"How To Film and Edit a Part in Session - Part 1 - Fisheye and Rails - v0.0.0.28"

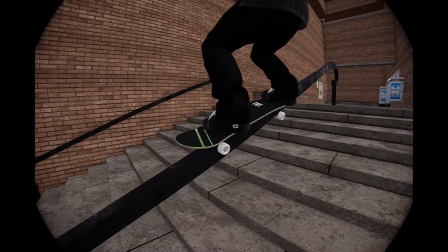1505s
You can kind of get on top, a little bit above the rail, right, and show the top of the board. Yeah, that looks great.
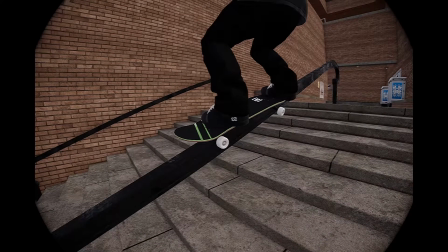1511s
You know, it really does. So we'll just play around with this one for now. And let's just go back. Tilt it slightly, and then we'll follow it down, right?
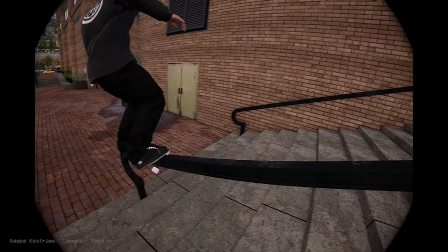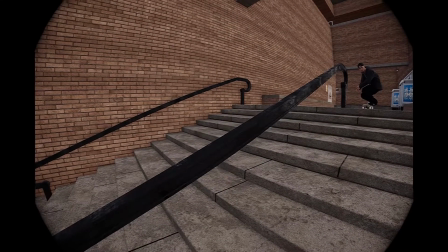1531s
Okay, so we've kind of got our beginning keyframe there, but let's make a new one with a slight tilt and a little bit closer.
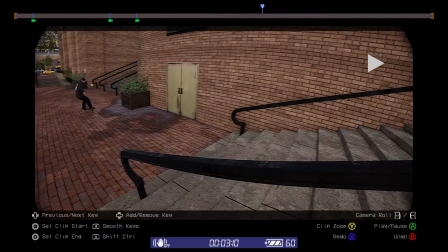1539s
Right, for that. Very, very good. Now you could pull out a little bit if you wanted to.
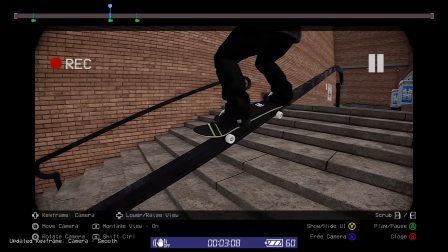1550s
Yeah.
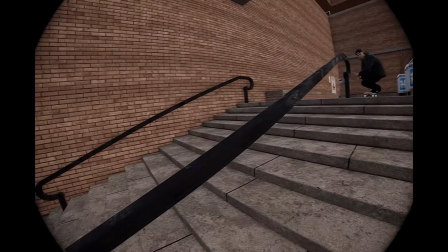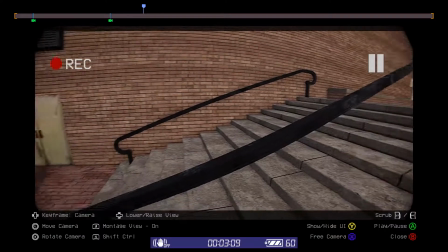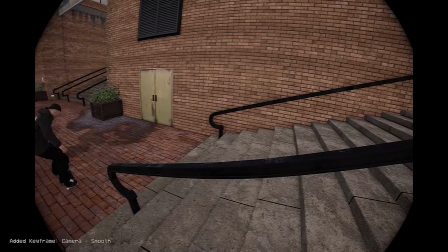1560s
Not necessary though, really.
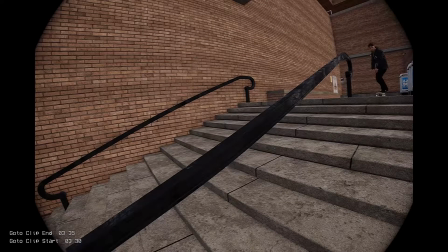1564s
Okay, looks great. Alright, so the other way would be to get sort of on the other side here, right?
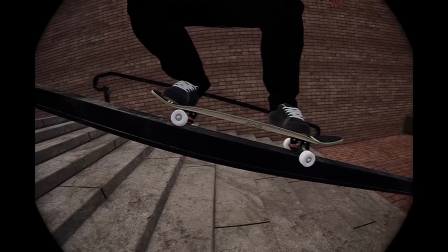1572s
That's not sitting great, but again, we're just doing this to learn how to film, not to learn how to do tricks.
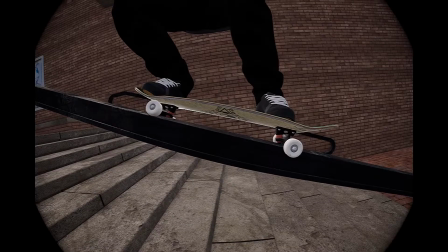1579s
Alright, so right here, right? So you can kind of see underneath the board, you can see the trucks sitting neatly on the rails, and you can see both wheels on each side of the trucks.
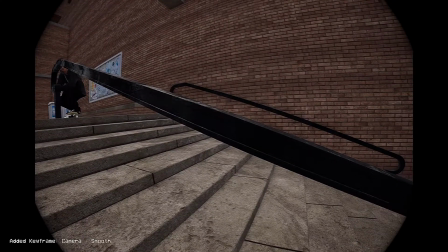1592s
Right? And the great thing about being on this side is he is on the other side of the rail, right?
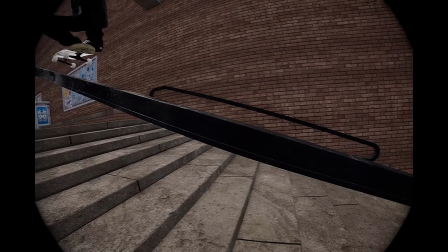1597s
So when he comes over, I'm going to move that over a little bit. It looks more like he's coming toward us, right?
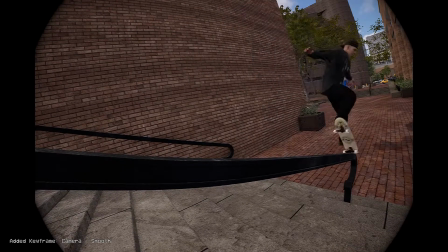1605s
And then when he follows along down the end, it just looks a little cleaner. You know what I'm saying?
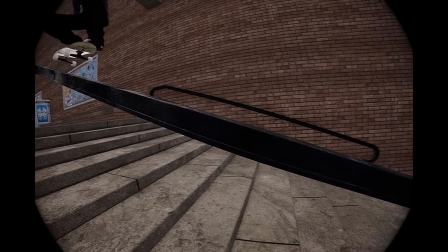1618s
Yeah, so when you're filming the kickflip, you want to make sure it can be seen.
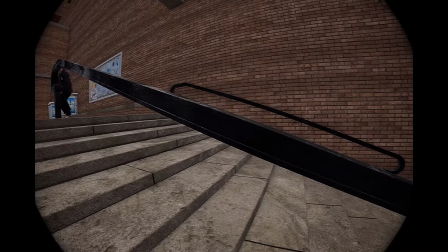1625s
Okay, but it's not the highlight of the trick, right? The highlight here is that, the 50-50.
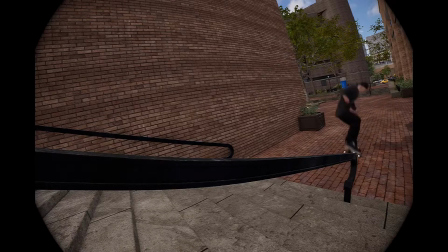1632s
Right, nice and good.
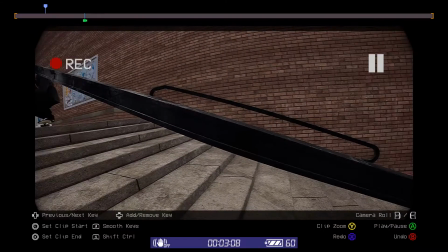1634s
And again, if you wanted to, you could get a bit above it.
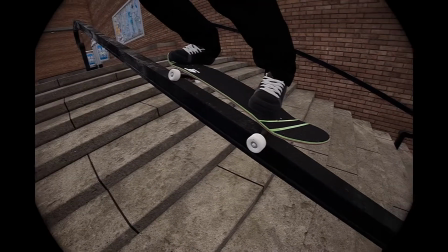1642s
Just get a little bit above it. That looks great as well. It's really up to you how you want to film.
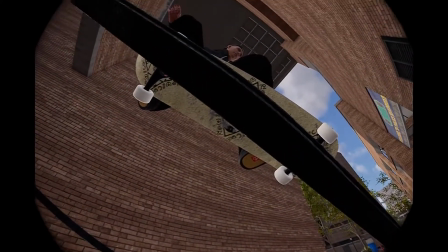1648s
I mean, if you want to get really experimental as well, you could get like right underneath it. Especially if the trucks are sitting really clean.
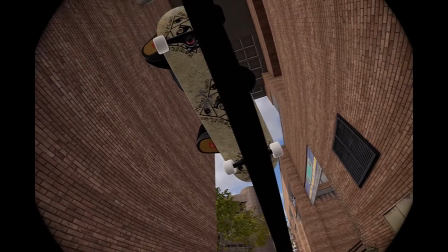1655s
You know. So if it was sitting really clean, you could follow it along like that. And it would look pretty good.
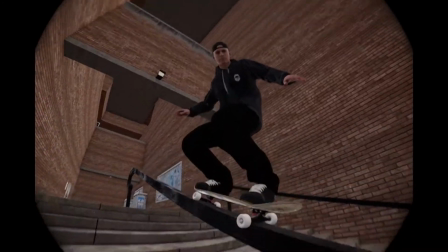1663s
You know, it really depends on your style, but these are just general tips, you know, for those who are kind of struggling or just want to improve.
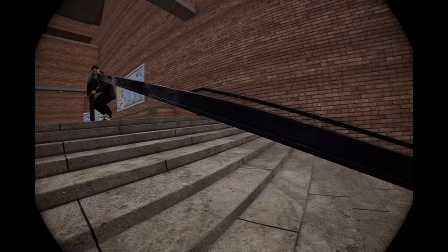1672s
So that's a 50-50, pretty straightforward. And we also have a board slide.
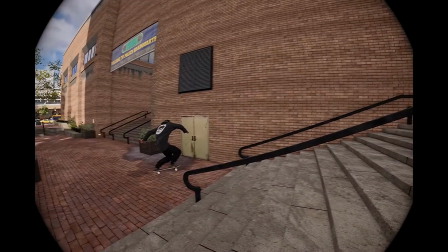1678s
Okay, so we're going to do a 270 into a board slide and come out regular.
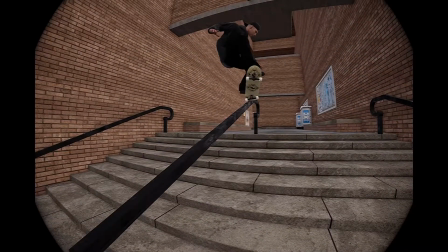1683s
Okay, so we want to capture that spin, right? That spin is definitely part of the focus.
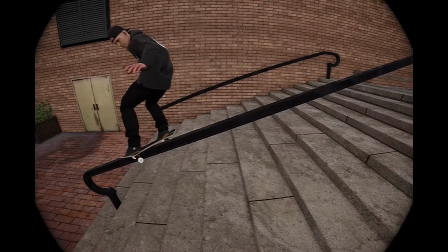1690s
And the next focus is obviously our board slide.
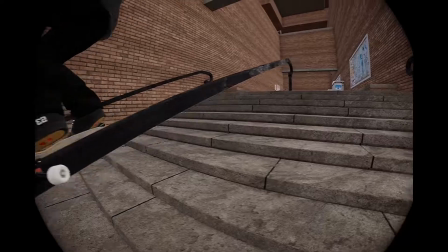1693s
Now look, we've come onto the rail quite low, which is kind of bad, but also not too bad.
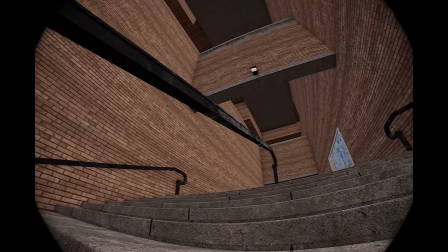1701s
It means we have plenty of space up here for our spin to show off, right?
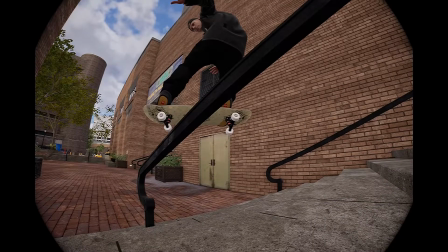1705s
And then we're going to capture the board slide here, and it's going to slide forward.
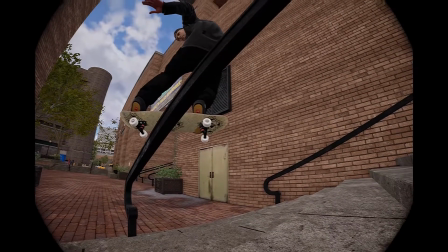1712s
Okay, so we want to be down nice and low for a board slide. And we want to see kind of both the kicks.
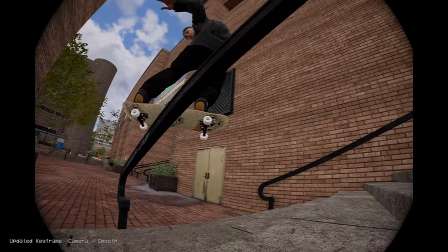1721s
Okay, maybe tilt the camera a little bit there. Alright, so that's a great shot. It's not the best board slide, it's a bit wonky, but again, just for the sake of filming.
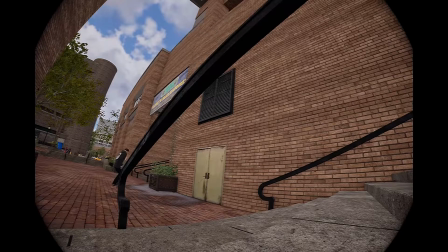1730s
Right? Okay, so now for the spin.
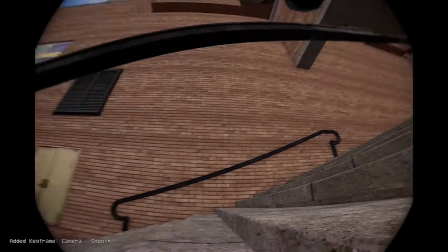1734s
Okay, we really wanted to capture all of that spin, so we need to follow it.
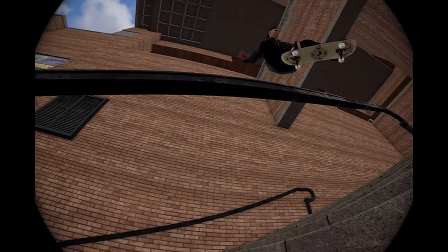1743s
Okay, so removed keyframes you don't need. Sometimes you'll set one just for the sake of it.
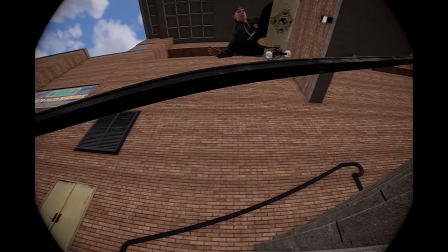1748s
Alright, so he's coming along and spinning, and we're losing him a bit, so we'll go up a bit here.